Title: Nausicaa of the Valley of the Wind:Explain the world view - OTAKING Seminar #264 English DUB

So, as in Howl, Miyazaki only shows what went on at a high altitude, like what was happening in the sky. And he doesn't show the consequences down on the ground, like how people die or how people run around in the flames. This is because when Miyazaki was making Nausuka, he strongly kept in mind that he was making a children's film. Well, a huge difference from Isao Takahata who graphically depicted a B-29 air raid. So these details are depicted from a bird's eye view from slightly above the warriors. And next is another scene showing the giant warriors. Half of the images in the tapestry in the opening sequence are actually about the giant warriors.
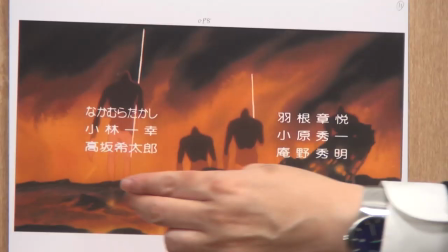[25:29]
The scene shows the warriors vanishing into the horizon.
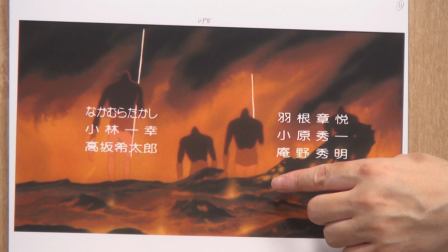[25:33]
You can slightly see the earth's roundness, a further indication of how enormous the vanishing giants are.
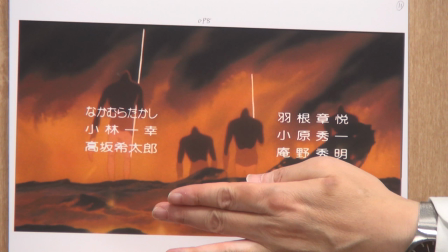[25:40]
Miyazaki is truly a genius in layouts. He definitely did not draw the roundness just to show some bulging ground.
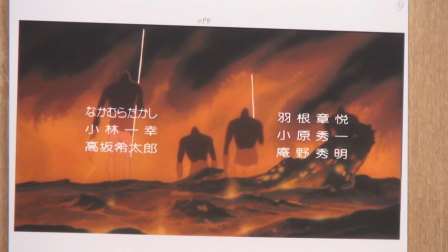[25:46]
He slightly drew the ground round to show the enormousness of the warriors. So, they are different from those we see in the main part of the film, such as the one that has turned to stone or that awakens in the climax scene.
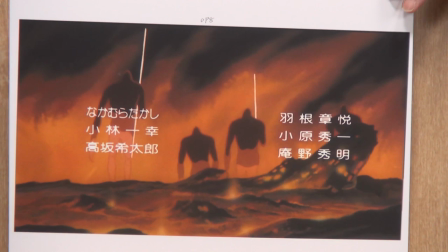[25:59]
Those don't even have the spears. These are the scary ones. And none of them come back in the anime or manga version. Now this is the scene. After the destruction by the warriors in the opening sequence, the song still continues.
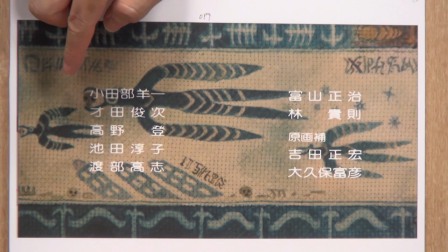[26:16]
These are not insects, which are yet to appear. They are described as birds of death in the storyboard.
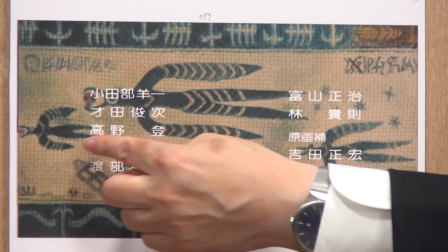[26:24]
This does not literally mean that the birds are flying. Only the birds with skulls in their beaks flying over the collapsed buildings in the destructed world.
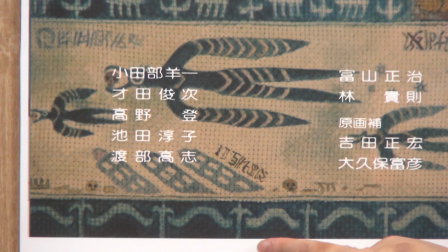[26:32]
This is a metaphor of death ruling the world. Just when you thought that nothing has escaped death, inchworms appear in the lower margin.
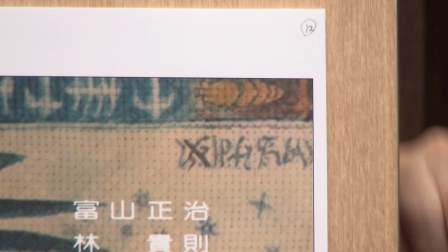[26:42]
And some pill bug-like creature appears at the end of a long series of bones. So the world of insects starts from this world ruled by death. Now, the tapestry shows a series of events.
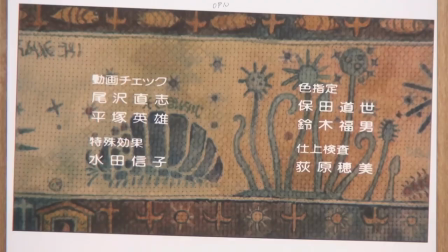[27:08]
This shows that the new ecosystem is born. The upper margin is filled with roly-polies. The lower margin shows the sun.
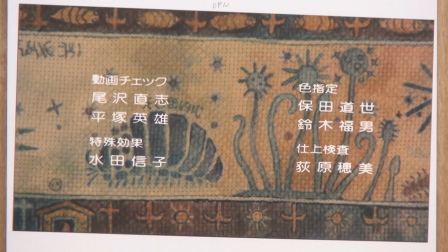[27:20]
These suns represent brand new days. The sun rises and sets. The apocalyptic destruction has ended and it's the start of the new days. It's the world of insects. So, it shows that the world is now ruled by insects and these some kind of fungus.
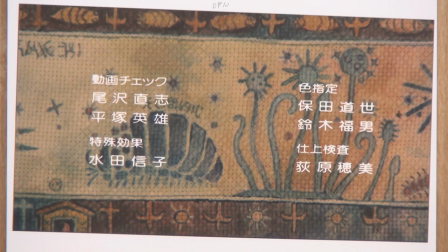[27:38]
The fungus is growing, and here you can see the sun rising again.
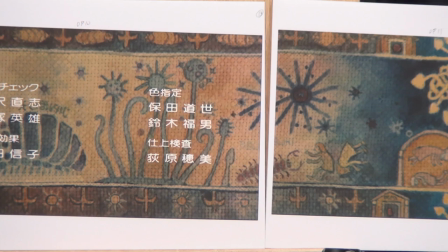[27:44]
This scene slides directly to this scene, like this.
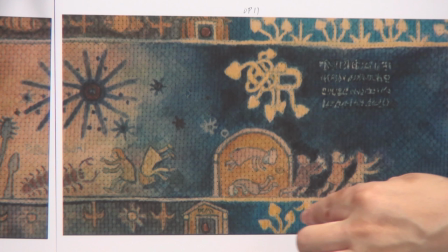[27:54]
The insects in the upper margin and the rising and setting suns on the lower side gradually
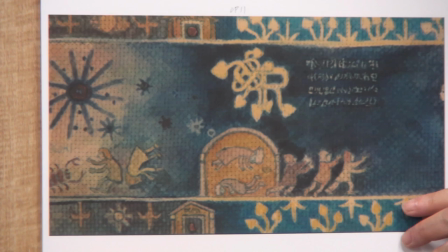[27:59]
transform into symbols to represent that it's getting close to the present time in the story.
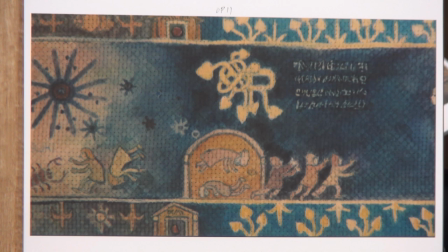[28:06]
So, it's getting closer to the present time. New age where the insects rule the world and people can only live in limited areas.
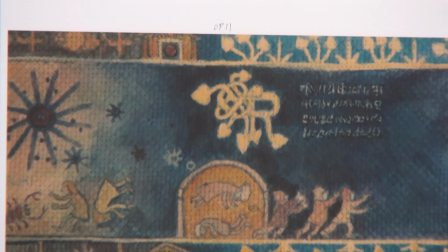[28:14]
You see this big sign like in the Bible. In the Bible, in the time before printing became popular,
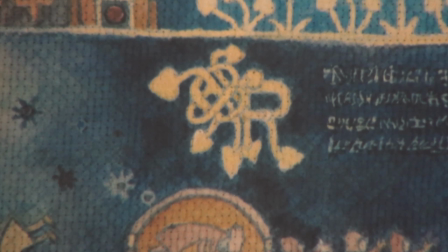[28:20]
the first page in a new chapter had an opening sentence beginning with an extremely complex decorative letter.
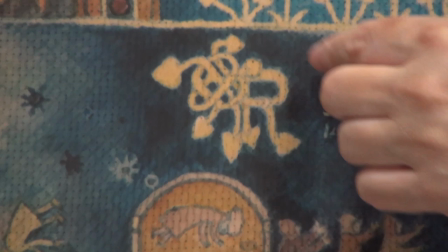[28:27]
You should see this like that.
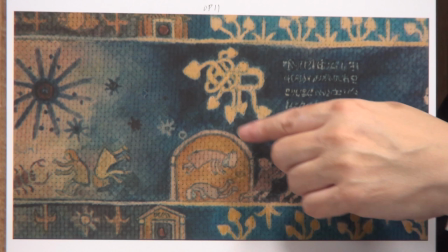[28:30]
An extremely decorative opening letter that looks like R, S, or G. The opening letter indicating the beginning of the new lives of humans.
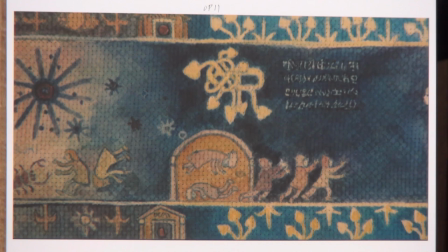[28:39]
In this life of humans, the deceased and those who are forced to live in limited areas are seeking salvation.
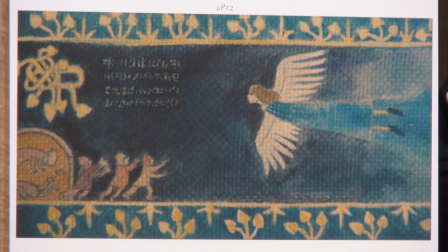[28:45]
They seek salvation, and with the song coming into the climax, a new legend is born.
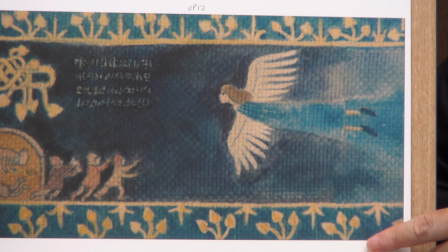[28:53]
As I mentioned earlier, the symbols indicate the present time. Present to the future, the people are hoping for a flying goddess with white wings clothed in a blue robe will someday come to save the world again.
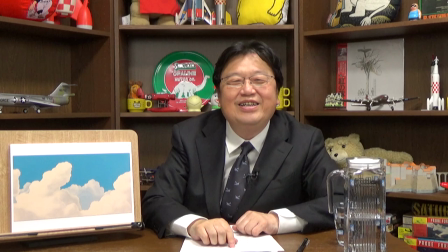[29:12]
And all of a sudden, BAM! This bright blue sky fills the screen!
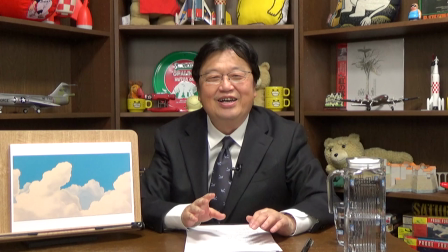[29:18]
Another amazingly well-constructed sequence. You almost feel as if you already finished watching a movie.
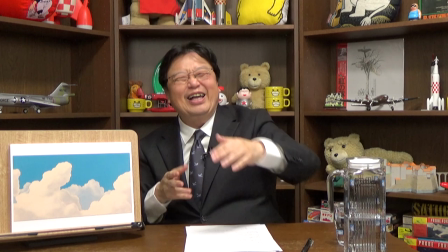[29:25]
Actually, almost all we saw was the tapestry drawn with watercolor paint by humming Miyazaki, and bam, the blue sky.
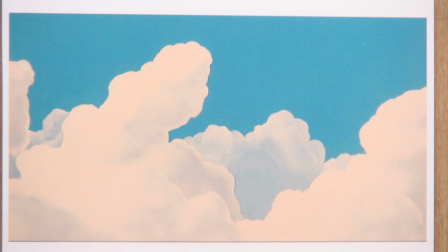[29:35]
The clouds in this blue sky are pulled in a lateral direction at different speeds using the multi-plane mechanism like the one I mentioned earlier. They're pulled in different speeds so that we feel like we are seeing something magnificent.
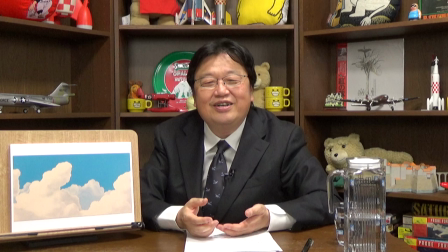[29:48]
We see the sky, just the bright blue sky, but we can't help being a little moved by it.
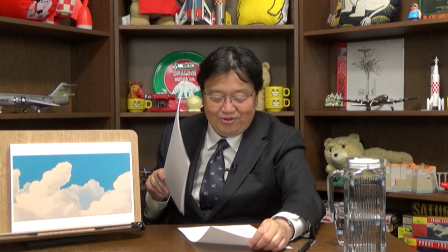[29:55]
It just so suddenly appears. This transition between cuts, it's just amazing.
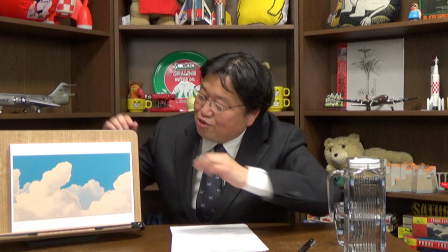[30:02]
A work of a true genius. It's for dramatically resetting the mood of the audiences.
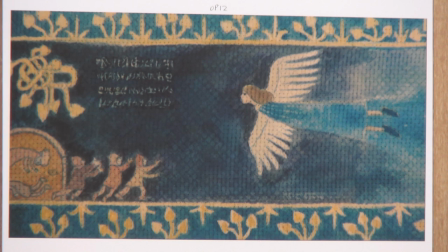[30:10]
I mean, they have to stand a long sequence of depressing episodes.
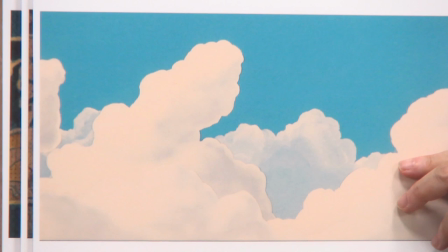[30:17]
Miyazaki first shows this depressing image and makes us think, oh no, this world is hopeless.
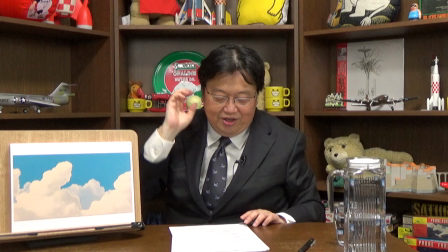[30:22]
Then the scene suddenly turns into a bright blue sky, so the audience suddenly lights up.
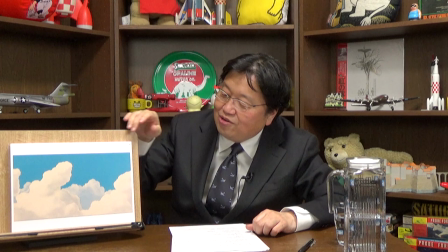[30:28]
You feel refreshed with the apocalyptic world suddenly turning into a clear blue sky.
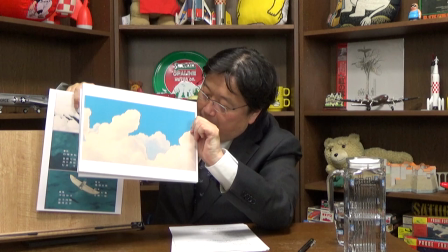[30:35]
These clouds in the next scene, I'll show you a panel including three cuts.
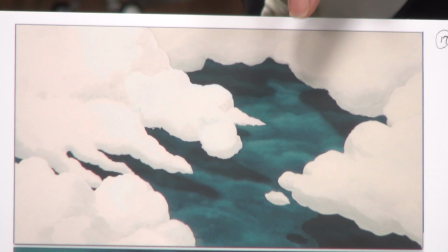[30:44]
From the top image, it shows the white clouds sweeping the sky, shredding shadow over the toxic jungle.
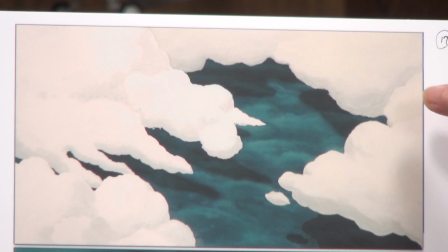[30:52]
the forest full of fungus. Amazing sequence. You see the side view of the clouds and then you see them in the bird's eye view to get the entire image.
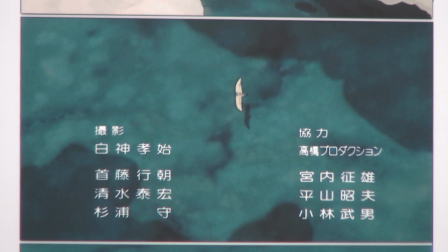[31:04]
And from the shadow of the clouds over the toxic jungle, one white aircraft appears.
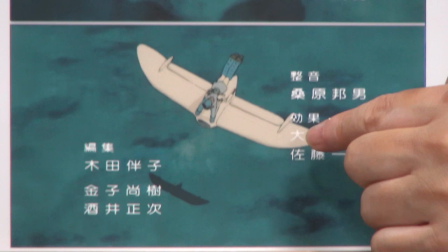[31:11]
And just when everyone realizes that this is the angel with wings, you get this zoom-in image.
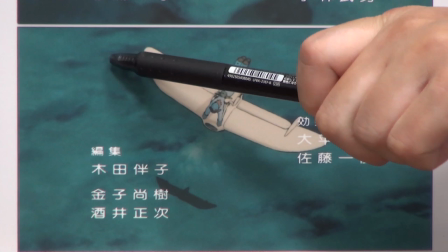[31:17]
This glider in the zoomed-in image which is gliding from the upper right toward the lower left.
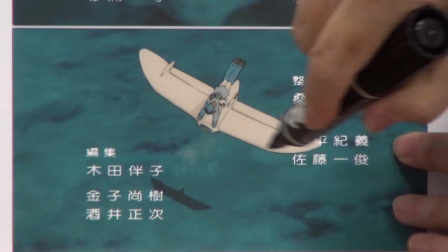[31:25]
It shouldn't be depicted as gliding this way.
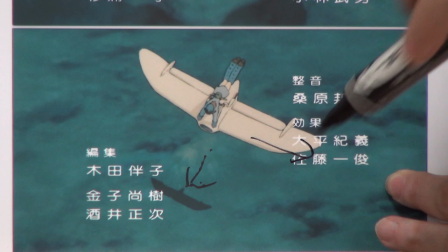[31:32]
If you do that, it's difficult to show that it's gliding. They pulled it delicately toward this side to show that it's gliding.
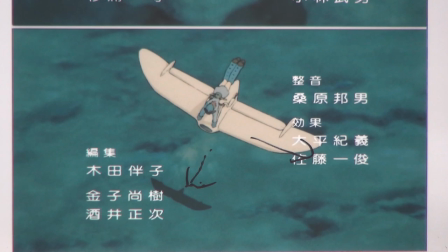[31:41]
They had no intention of showing high-speed gliding. Instead, they wanted to show rather floating quality.
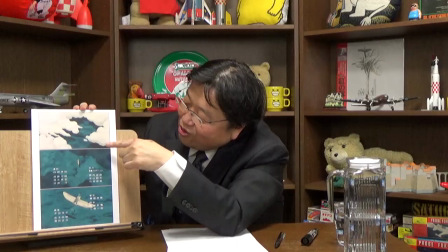[31:48]
The white clouds shed shadows over the toxic jungle.
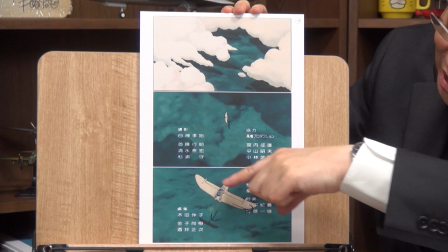[31:52]
The glider-carrying Naushka called Maeve appears from the shadows of the clouds, and with the direction varying, in this scene, it's going this way.
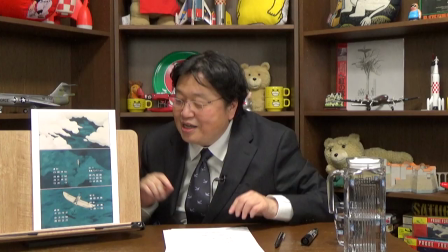[32:01]
But when the scene changes, it's sliding laterally so you can feel the floating quality. And Naushka's face has not appeared yet.
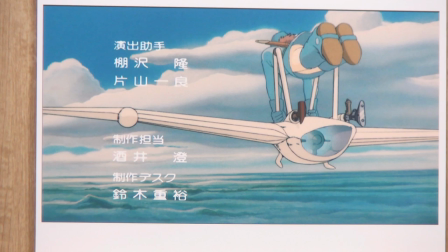[32:09]
Then, the scene changes to show a close-up view of her, but without her face shown.
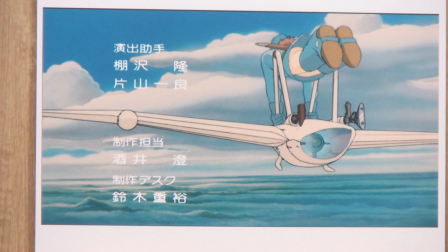[32:16]
Instead, it shows the blue sky again, while showing the posture of Naushkas flying over the toxic jungle down below.
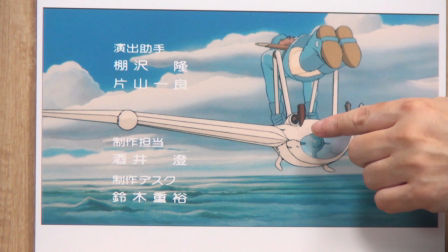[32:24]
You see the jet nozzle, so you can realize that civilization has perished, but the humans did not lose everything.
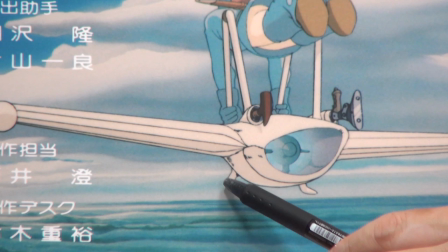[32:31]
They even have jet engines. These small protrusions, this represents the genius of Miyazaki and mechanic design.
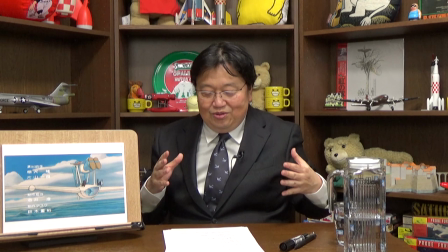[32:41]
What they do is that if MAV makes a belly landing, this engine frame outside the engine may deform.
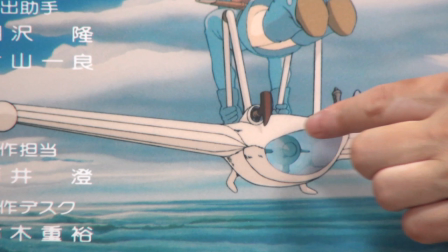[32:49]
The engine also serves as a nozzle.
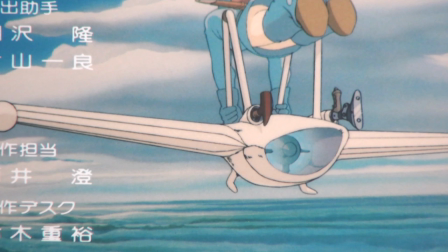[32:52]
So the deformation will directly lead to heavily compromised injection efficiency.